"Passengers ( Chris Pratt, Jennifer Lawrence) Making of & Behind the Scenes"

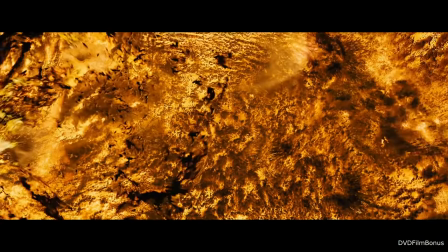[19:19]
Artists working on this movie.
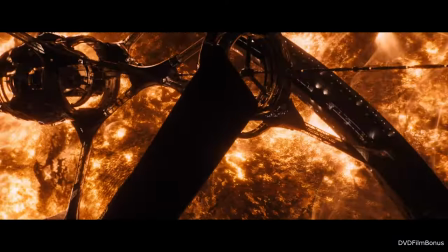[19:23]
With visual effects, we wanted to go more elaborate, more immersive, and more beautiful. It's only gonna, you know, suture everything together and make it feel that much more real.
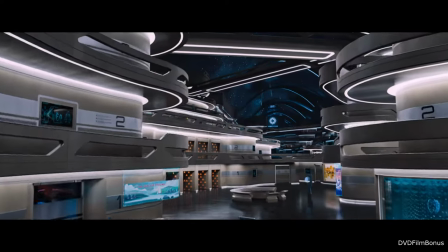[19:34]
We really put a lot of time and effort into creating an amazing visual world that is inviting but awe-inspiring as well.
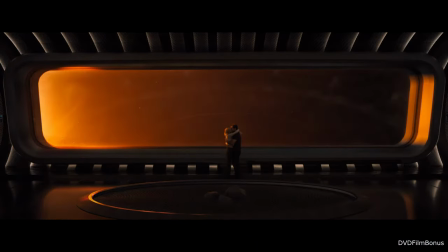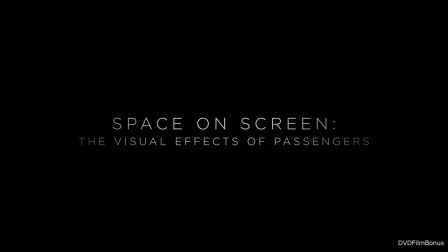[19:48] Thank you.
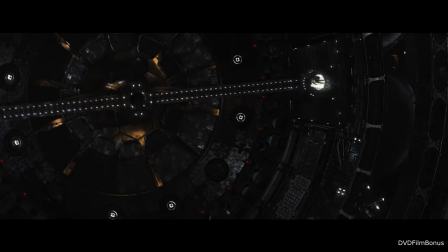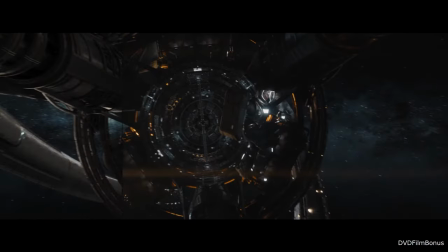[20:01]
We have these big action moments that happen outside the spaceship. A key challenge for us was how to deal with the fact that we have Jim tumbling through space.
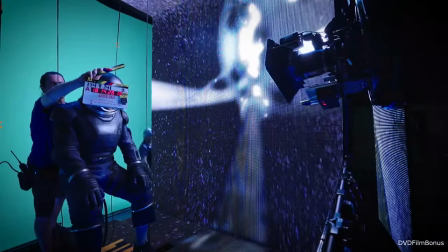[20:10]
So we figured out a way to surround him with these LED panels that will then provide us with an interactive light. The LED box is comprised of over 600,000 LEDs, and mechanically, all the LED bolts together,
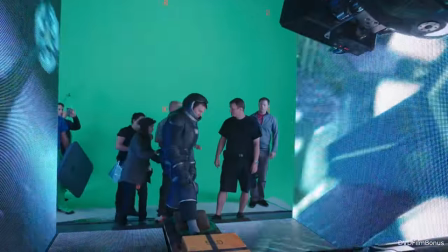[20:24]
and we can basically use it as building blocks to create any type of structure to fit the scene.
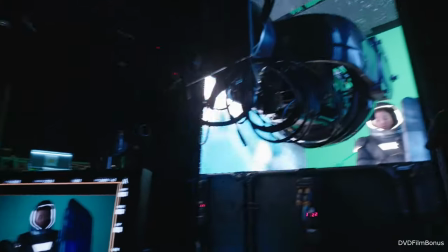[20:30]
It's that brightness that we're trying to get. None of this content actually matters, because it'll all be redone by us in visual effects.
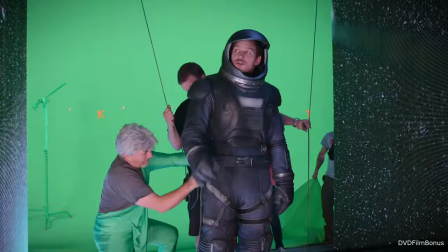[20:36]
But what we want is that interactive light. Trick is, if you lose one bulb, the whole thing goes out.
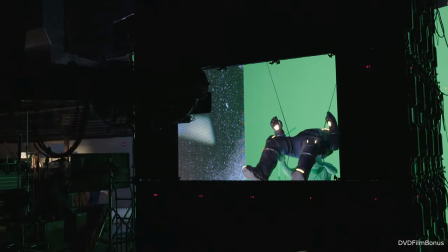[20:43]
So we've lost a lot of time. Yeah, checking each light. In this scene, Chris is tumbling backwards, so he's actually floating on wires,
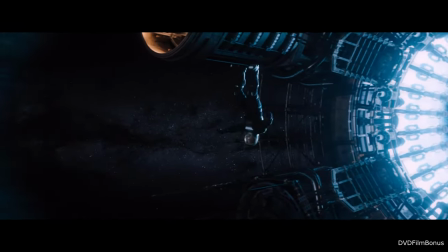[20:52]
and we tumble the content backwards to mimic him tumbling through space, which is in itself very disorienting.
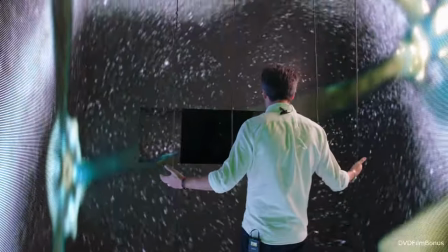[20:59]
Here I am, and within 2 seconds, I'm already completely dizzy.
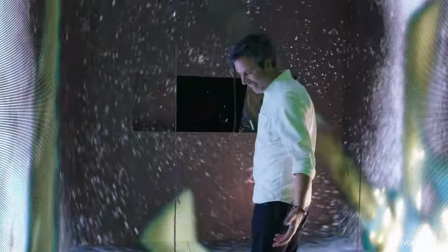[21:04]
I have no idea if I'm falling over or not. I'm gonna have to walk out of there.
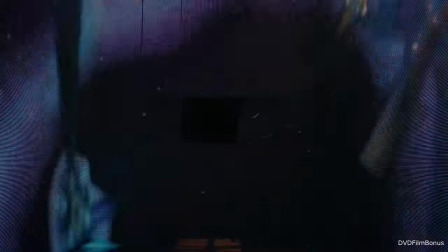[21:10]
When Chris first stood in this rig that we built, he was completely sick because it really was that immersive for him.
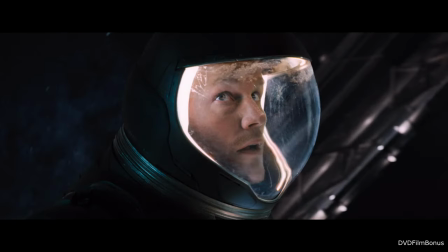[21:19]
We actually want to feel like the camera is in the same world as him, so the audience is experiencing that same sense of vertigo.
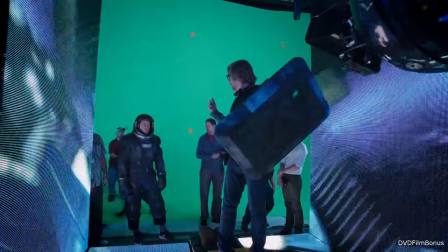[21:25]
And the only way we can do that is to actually have the world spin around him.
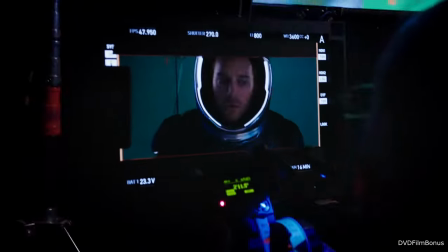[21:30]
He is stationary, the camera is stationary, and all of that beautiful interactive light that's on his face and on his suit,
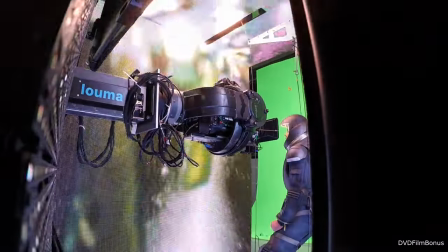[21:35]
and all the shadowing and the colors that are changing, that is moving quite quickly, that's all really sold with this technology that's behind me here.
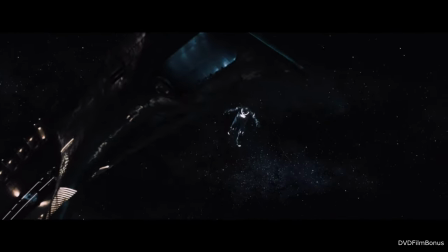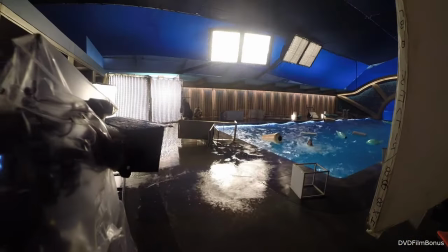[21:50]
One of the sequences that I'm most excited about is when the gravity shuts off. We get to see it through all of these different points of view. The rig that we're using today is an arm that I had designed a long time ago in a couple other movies.
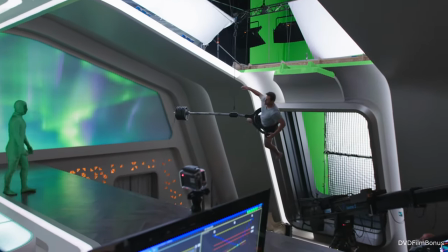[22:02]
It's basically this spinning ring that's an extension of a piece of speed rail with a counterbalance weight on the back of it.
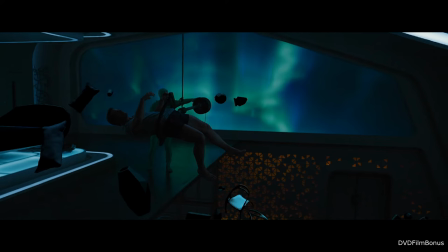[22:08]
And what happens is Chris is able to move himself freely throughout space, and then we actually motivate him on a computerized winch system.
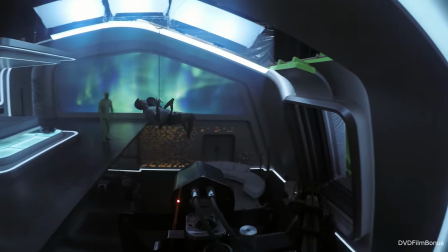[22:14]
We fly him back and forth, and he has to motivate himself and act as well as making this look like it's zero G. I have worked with Garrett Warren on a few projects before.
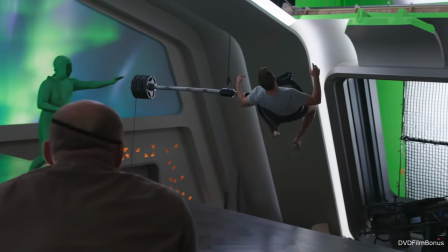[22:22]
This is the first time we've actually been able to do an outer space zero gravity movie, and it's definitely one of the more challenging things you can do in stunts.
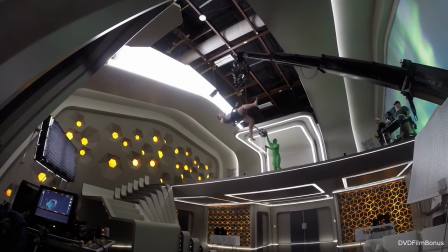[22:29]
But he's able to use these rigs, and really, if you just ignore the equipment that's being used and just see the body floating,
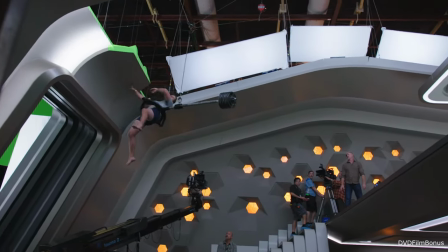[22:36]
you really get the sense that they're floating through, and it's not easy to accomplish. The weightlessness stuff is really difficult to nail.
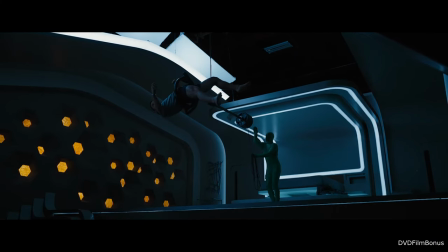[22:44]
Without being in a zero gravity situation,
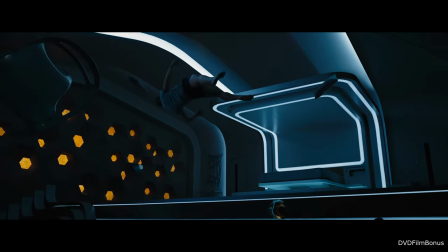[22:47]
you're really trying to fake the idea that gravity's not pulling down on your hands or down on your feet, and you're suspended simply by your belt. So you're doing a plank in midair. It's some of the best ab workouts I've ever done.
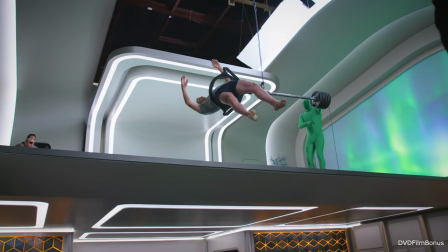[23:02]
I mean, like, I kind of want to get a wire rig at my home gym. This rig is really hard to do.
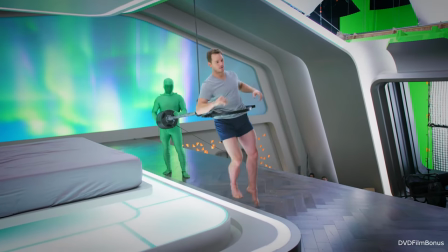[23:07]
I mean, if you aren't physically fit, you can have a hard time. They got me floating in this space suit.
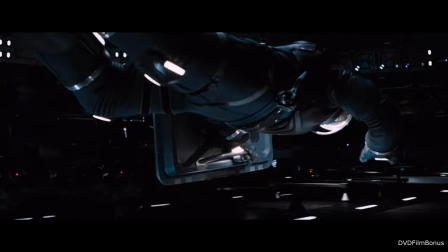[23:14]
This is kind of cool. The spacesuit is real heavy, probably about 80 pounds or 100 pounds.
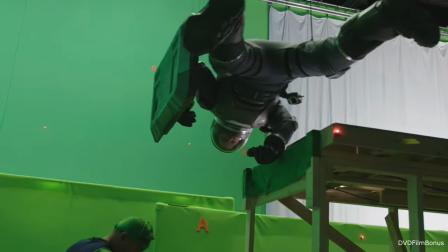[23:18]
It takes 45 minutes to put on or take off. And we're hanging on these suits, and each boot weighs 20 pounds, and my helmet weighs another 40 pounds.
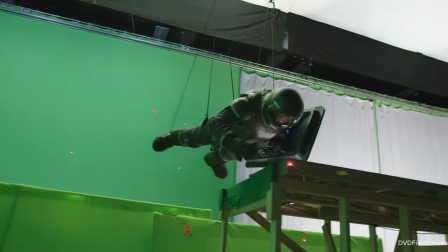[23:26]
And they're saying, it doesn't look like you're weightless.